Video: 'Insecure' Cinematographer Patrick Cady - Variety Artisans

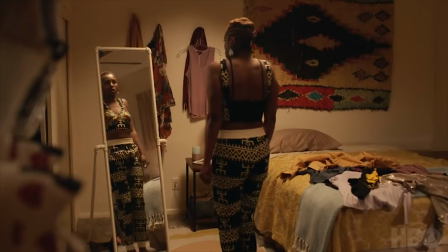0:00 I think Hollywood made the mistake often that, oh no, we can't let black skin tone be dark, even though it is.
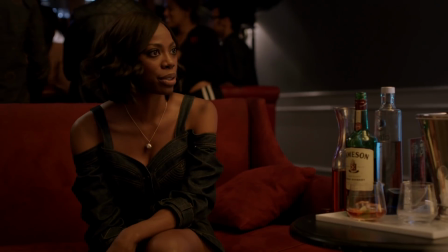0:07 And there's a way to let everyone look like they look in the real world, and be beautiful. I got into cinematography by first realizing it was a job.
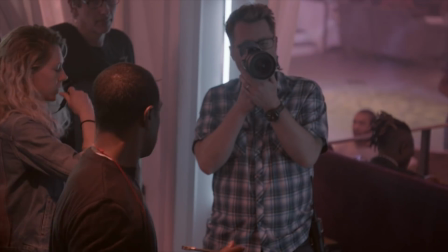0:20 I thought I wanted to be a director for the longest time, and then started noticing that all the things I was interested in, how shots are designed, how you cover a scene, how things are lit,
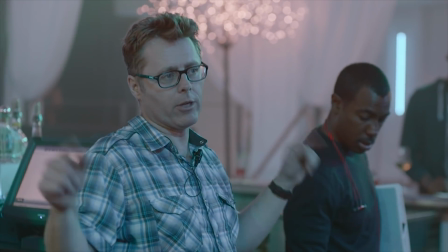0:31 the technicalities involved in telling a story with pictures were actually what a good cinematographer did.
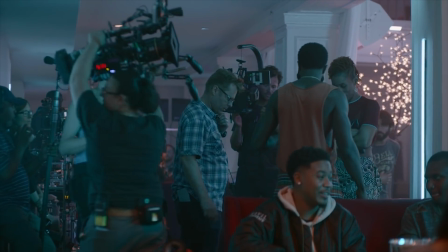0:37 Telling a story is not just the director's job, it's everyone's job. The very first feature I shot that anyone knew me from was Girl Fight and Karin Kusama was the director so there's a lot of unconscious bias. The set should look like a subway, shouldn't look like a gentleman's club.
Hey! Oh, I like that!
What's interesting about my arrival to Insecure as a cinematographer is that I was not there at the very beginning.
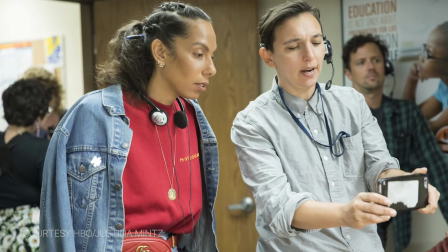1:01 Ava Burkowski and Melina, the producing director, set up a look that was very specific in the beginning of season two.
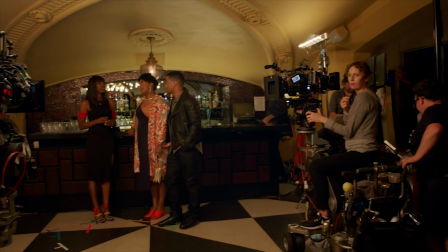1:10 The exciting thing about coming into the show as an alternating cinematographer, and especially when it already exists,
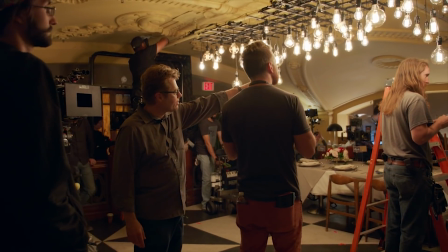1:15 is now I can learn and steal from what they've decided to set up as the storytelling strengths of the show and then bring my own experience. I think Insecure is a really amazing show because on the surface it's a comedy but it's really about all these
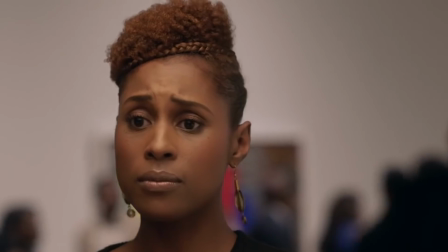1:30 friends relationships whenever the cinematography can show a little more depth to what's happening in the scene
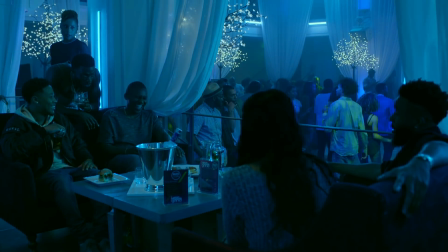1:37 and still serve what might be a punch line or what's so smart and insecure is isa is so smart about the reaction to something
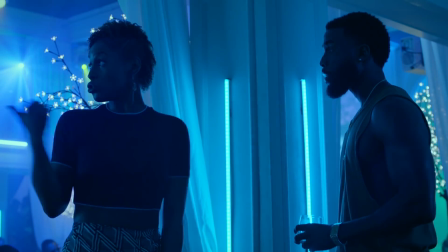1:45 someone says is what makes you laugh when you're watching it at home do you usually come to these parties no i came to see the dj oh yeah he's
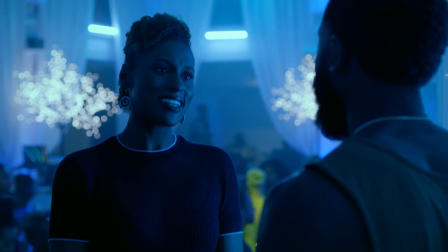1:53 good he's a girl
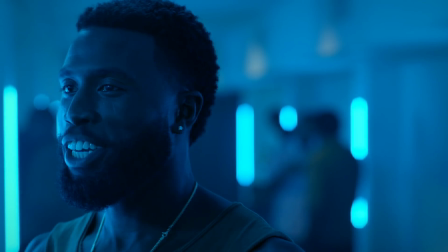1:58 We wanted to set up a different look at the kiss and grind. We're short-sighting, or what I call short-sighting.
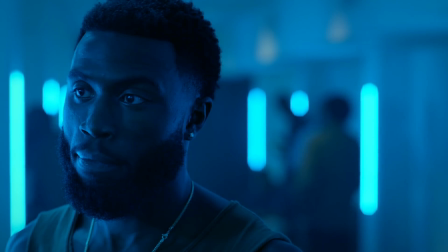2:04 So even though Issa's looking in the direction we want her to look in, it's uncomfortable because where she is looking, we can't see.
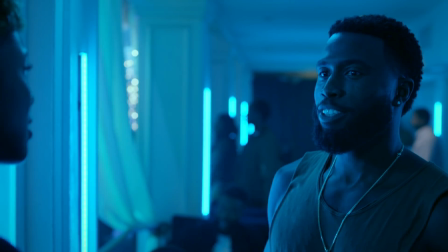2:11 But it's also reflecting the story that this is not necessarily an easy conversation for Issa to have.
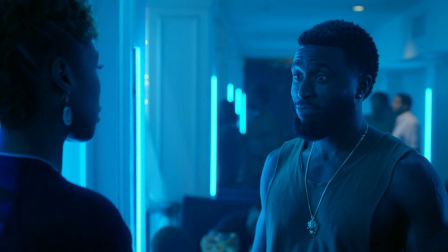2:18 I think what's interesting is he's got less stake in the game than she does. His frame is normal.
I'm good.
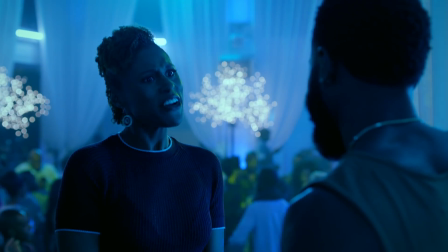2:23 I'm very good.
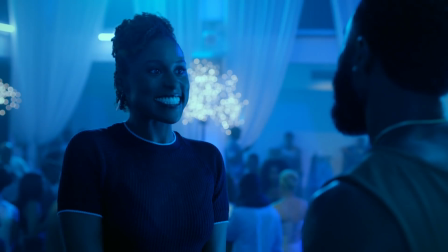2:25 I'm here with my girls, out here doing my thing, just living, single.
One of the things that I really liked that they were using in the show to help tell the story was very shallow depth of field.
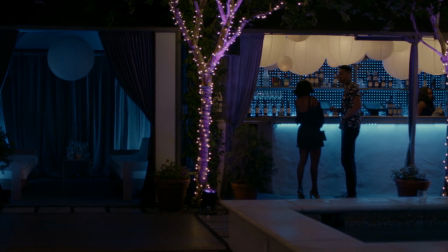2:43 One of my favorite shots is two characters in front of a bar, and the advantage of the very shallow depth of field in certain scenes is it pulls the actors off of the background,
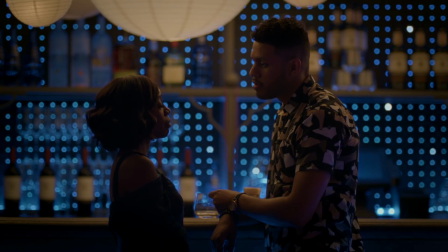2:52 and you know that they're having this very intense moment. The lighting on this is warm light and it's actually coming from the China lanterns in the frame. The softer or more natural the light is, the more naturally it's going to fall on your face.
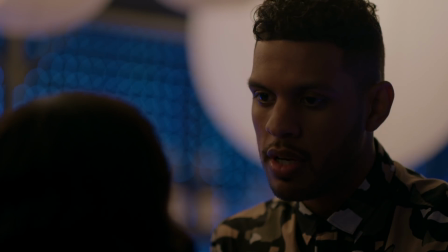3:06 The very first films I shot being mixed race casts, I've just grown up shooting skin tones of different colors. The thing that I'm most excited about as a cinematographer is telling stories about situations and people I'm not familiar with.
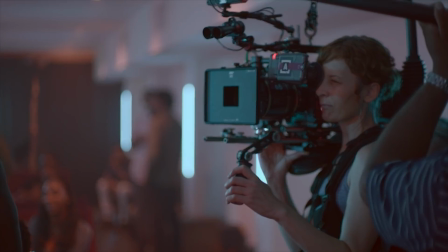3:20 If all the stories I ever helped tell were just my own, that would be pretty boring pretty quick. It's more exciting to me to help tell the story of someone I'm learning about while I'm telling the story to.